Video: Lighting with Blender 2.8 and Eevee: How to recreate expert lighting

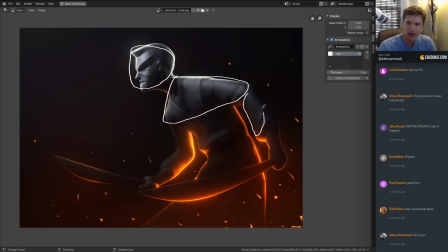We've got it in the shoulders, but a little bit on the forearm, but you see a very strong fall off. And I'm going to draw this triangle shape so that, it's strongest up top, but it quickly drops off.
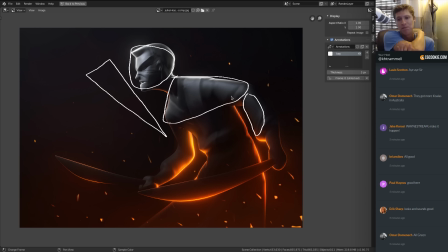All right, so that is fairly indicative of like an area light. And again, when it comes to lighting, I'm a big believer and proponent of gradients make compelling lighting. And so this is definitely evidenced here. So that's the key light.
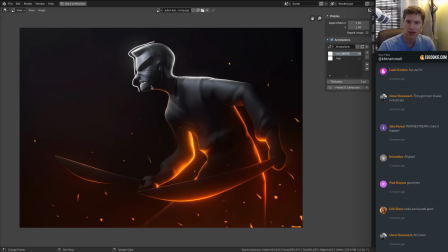It's fairly underpowered considering how strong the rim lights are. And so that's what comes next. This is going to be the rim white. Just copy that color over. So white rim light you can see on the shoulders and also around the head.
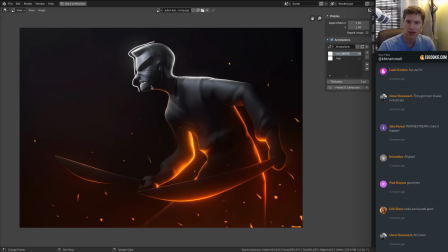Okay, so we're looking around this area. It kind of has a break at the top of the head, and then it continues down the shoulder and arm. All right, so this tells me that there's a rim light focused on the upper half of the character, behind the head, at the shoulders.
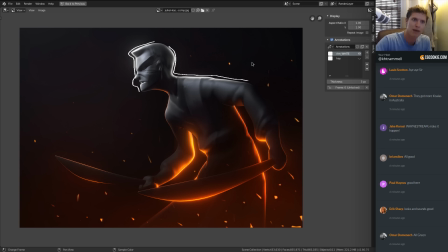And it's going to be cranked up really, really high, placed pretty much right behind the character, so the light just creeps over the edges of the model. And that is going to be light number 2. Number 3 is going to be another rim light, and that's the bright orange,
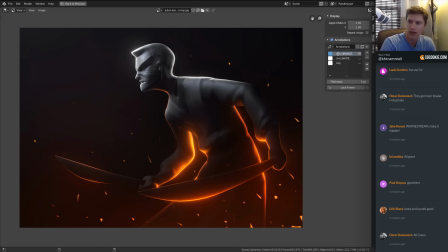kind of the hero light that sets a lot of the overall style of the render. Let's go choose a orange color for this. And yeah, this one goes without explaining, honestly. You can see it focused on the upper half to bottom of the character.
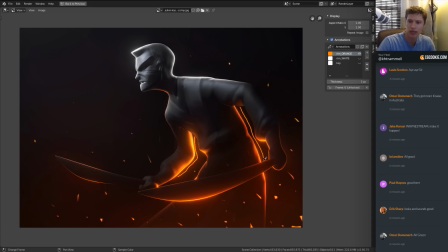It's all defined by an extremely strong orange rim light. And there might be a couple rim lights here because you can see that it seems to be behind the character and oriented a little bit to the screen right. But then we've also got a little bit of a rim light over here,
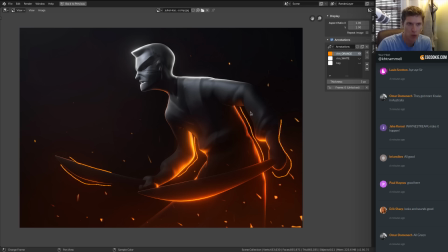which I do not anticipate being accomplished by one rim light on the right side. So we'll explore that, but by and large, 3 main lights. But there's also some effects that I see in the render that I want to recreate as well.
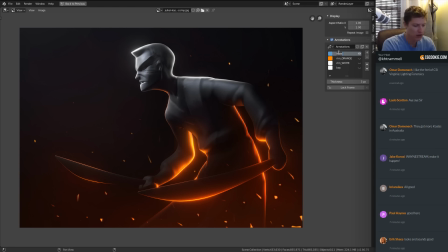And so they are volumetrics or like fog. So I'll call it fog/volume. And this is white. Maybe bring this out a little bit so you can read all of that. All right, so up at the top, it's pretty subtle, and I like that it's subtle and not overblown.
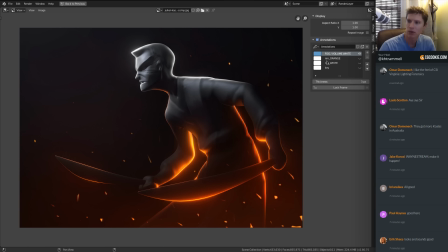But if we copy this white color, whoops, not what I wanted to do. There we go. In the upper left corner, you can see this kind of broad fog. You should be able to see it in the stream too. But it, to me, suggests that there is a key light coming from the upper left.
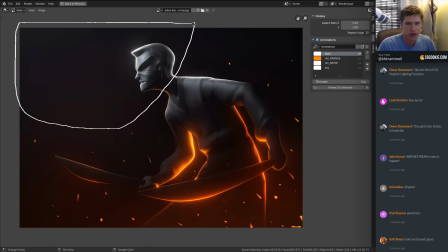And what I find artistically that it serves to do is provide a little bit of atmosphere to the render. You know, it's just a black background. And if you leave it plain black, that's not really...
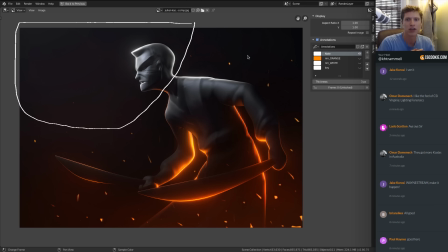It's just lacking, I guess. It's too simple. It's too clear. Whereas you add a little bit of volume, a little bit of fog, a little bit of bloom as well. All of these kind of give the image a little bit more depth, and a touch of atmosphere too. Now, so the white one is pretty subtle. I'll call this volume. I thought I already named this.
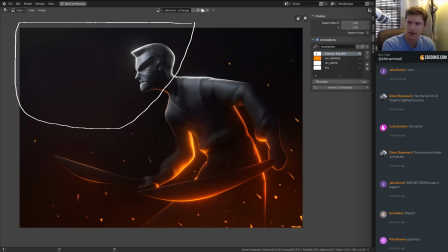Volume fog white. And then add another one. This is volume fog orange. And this is a little bit more intense, still subtle overall,
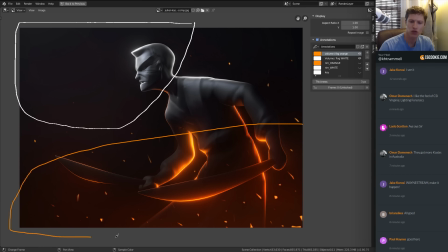but this is focused in the bottom right corner and kind of stretches all the way to the left of the image, but mostly concentrated down here. And when you combine that with the sparks, you get this sort of fiery appearance. So I love these added effects when he didn't have to add them,
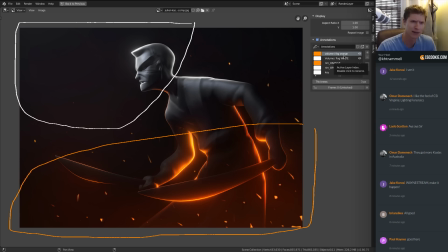but like going that extra mile really sells the overall lighting, and we're going to recreate that. And then of course the sparks is the other element that I don't feel like I need to create a layer for. It goes without saying.